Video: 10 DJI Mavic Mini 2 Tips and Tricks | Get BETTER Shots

Even in these conditions, I wouldn't fly very far from myself because it only takes one rogue wind gust to take this farther away than you actually anticipated, and it could be difficult depending on wind direction and where you are relative to the wind to get your drone back so for beginners and this is a beginner drone i always say err on the side of less is more and i know i can get the drone back and i don't have to necessarily flip it into sport mode to fight the wind because that can be a nerve-wracking situation and being able to fight the wind in a very confident way is really important for this little tiny drone If you're flying close to objects,
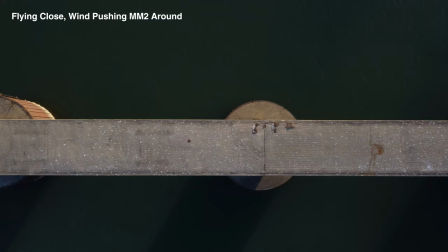8:37 it's going to be easier to tell if the drone is being pushed one direction by the wind.
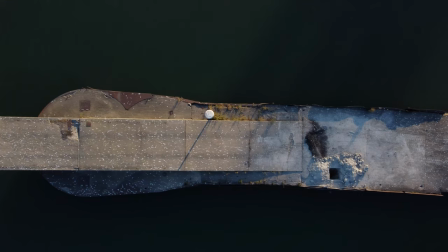8:42 One way to get around this bobbing back and forth footage is to just fly farther from subjects.
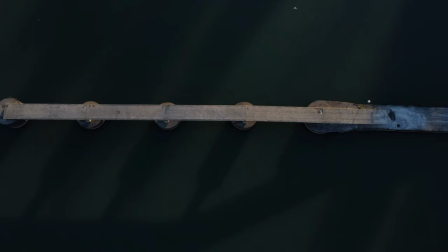8:47 That way it'll be harder to tell if the wind is actually moving it. This is not always possible and it will change the composition of your shot and your framing,
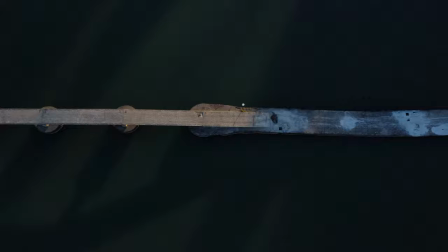8:54 but if it's windy and you don't want bobbing in your footage, you may have to fly farther from your subject to get a smooth shot.
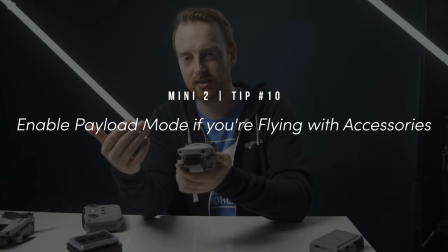9:00 My next tip for the Mini 2 is to enable payload mode if you're flying with heavy accessories. Adding heavy accessories like an action camera to your Mavic 2 will allow you to fly more reliably with more weight on the drone.
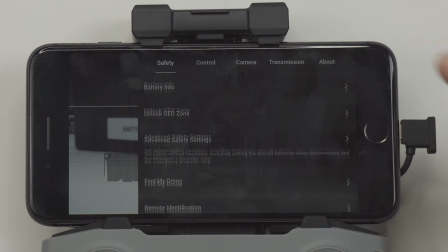9:12 I usually don't add anything other than ND filters to my drone so I don't use payload mode very often.
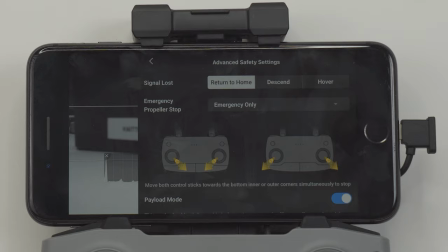9:18 When I do need payload mode though, usually the drone will flip into it automatically. But for some accessories that don't weigh as much and there's no wind and you're not flying very fast, your drone might not flip into payload mode, so that might be something to be aware of. These were my tips and tricks for the Mini 2, but I did make a tips and tricks for the Mavic Mini that is still filled with additional tips that will be applicable for the Mini 2 as well.
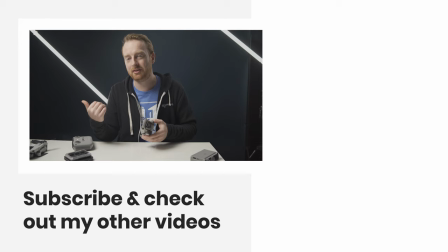9:43 Check out the link above or in the description below to view that video to get some more helpful tips. If you enjoyed this video, be sure to subscribe and check out my other videos.
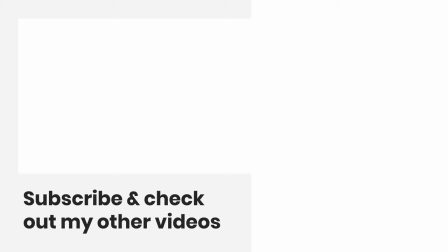9:51 Thank you for sticking around to the end, and I'll see you in the next one.